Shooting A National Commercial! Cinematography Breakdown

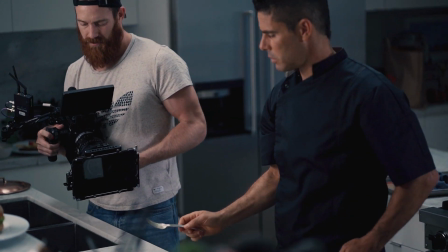4:08 Again, handheld pretty much all day long, pulling my own focus, you know, because that's how a real G gets it done, pulling your own focus.
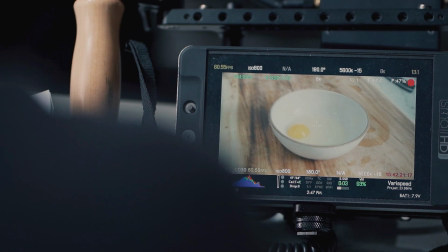4:17 It's not ideal, but get it done. So yeah, here's a better look at the lenses.
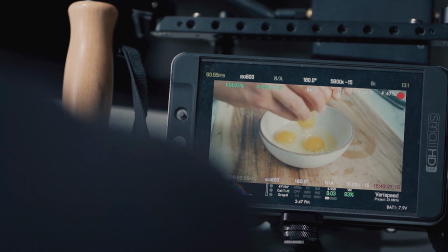4:22 18 to 35 Sigma, wooden camera matte box. So there's the Teradek receiver,
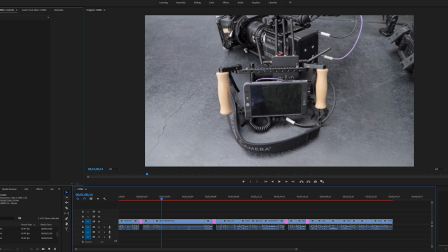4:29 which is going to send a signal to the Teradek receiver or transmitter receiver to this small HD monitor so the director can view what I'm shooting. Because I don't know, again, if I can show all the footage and stuff, because the project isn't out yet, the commercial isn't out yet, but I'll show you some stills that, you know, I graded and I'm able to show you guys. I posted these to my Instagram and Tropic Colors Instagram.
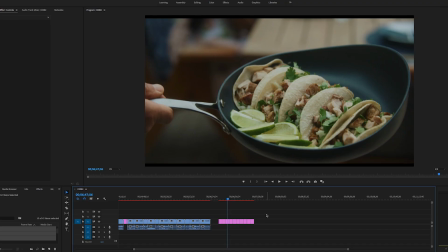4:54 So here's some of the stills I shot, again on my red helium, but with the IPP2 color profile. Very soft highlights, medium contrast. There's a shot of some tacos, and that's the pan for the commercial. Just airy sky panel lighting this scene. Yeah, pretty much all these scenes that you'll see is an airy sky panel for some soft light or a light matte, but usually airy sky panel to soft light it, just the ambient light,
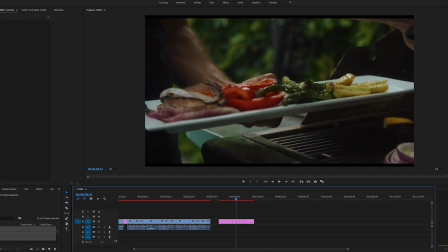5:20 and then a hard edge from either a Joe Lico or a secondary light matte to kind of give, like, you see the pop. You see those light pops, and that's because we're giving it a nice edge from the back side over here.
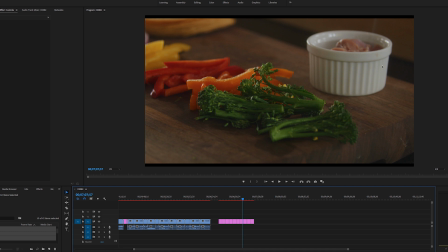5:34 So again, soft light filling the whole space. You can see the lights coming over from the right side over here. Again, it was the airy sky panel, softbox on top, and then from over here giving the edge on the left side of the frame. Again, daylight Joe Lico coming in, scrim down,
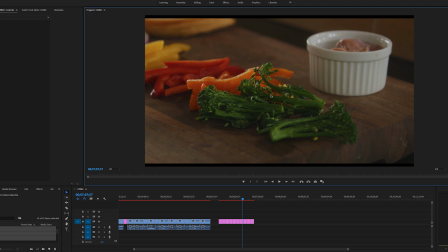5:51 but that's what's giving us these nice little highlights and edge pops and really fills out the scene, you know, and the food.
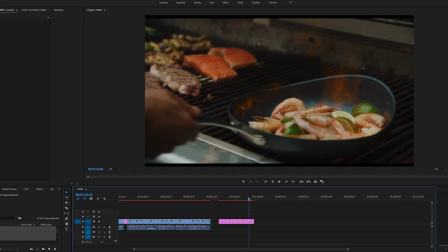5:58 So yeah, these are, I mean, here's just a few stills straight from camera. Love it, love it, love it, looks good.
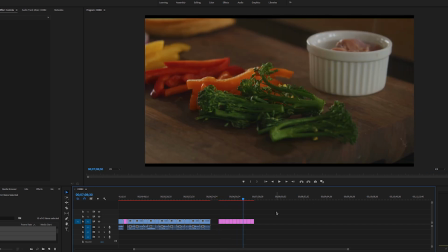6:05 But that's all I can really show you. Hopefully when the commercial comes out, I can share that and post it. If not, just follow me on Instagram. I'm always posting my work there, so at some point you'll see it. But yeah, that was pretty much it for the shoot.
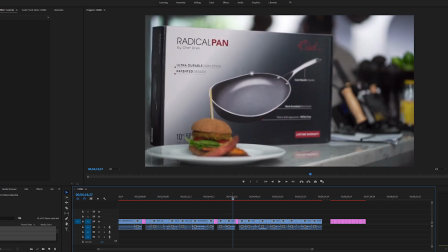6:18 I mean, it was really, the entire thing was pretty much lit with an airy sky panel with the Chimera on it, and like a Joe Lico daylight balanced. Everything was daylight balanced, and just like crossing those key light and then back edge light. A back edge light is something you want to do that like creates separation and adds that little bit of, makes your image pop so it doesn't feel like so flat. So that's it. Just want to do a quick breakdown for anyone who wanted to see the gear I used to shoot that, the lights I used to light that, and what kind of negative fill is, and shooting shadow side. You should always shoot shadow side for a more dramatic look if that's what you're going for. If you're going for dramatic or cinematic, shooting shadow side is always a good technique. And yeah, hopefully you learned something from this video, took something away from it. Any questions, comments, whatever, leave description or on the whatever, the comment section below. I'm losing that at this point. It's late. It's late. So I'm gonna go now, and that's it for me, Jakob Owens for the Buff Nerds. I'm out.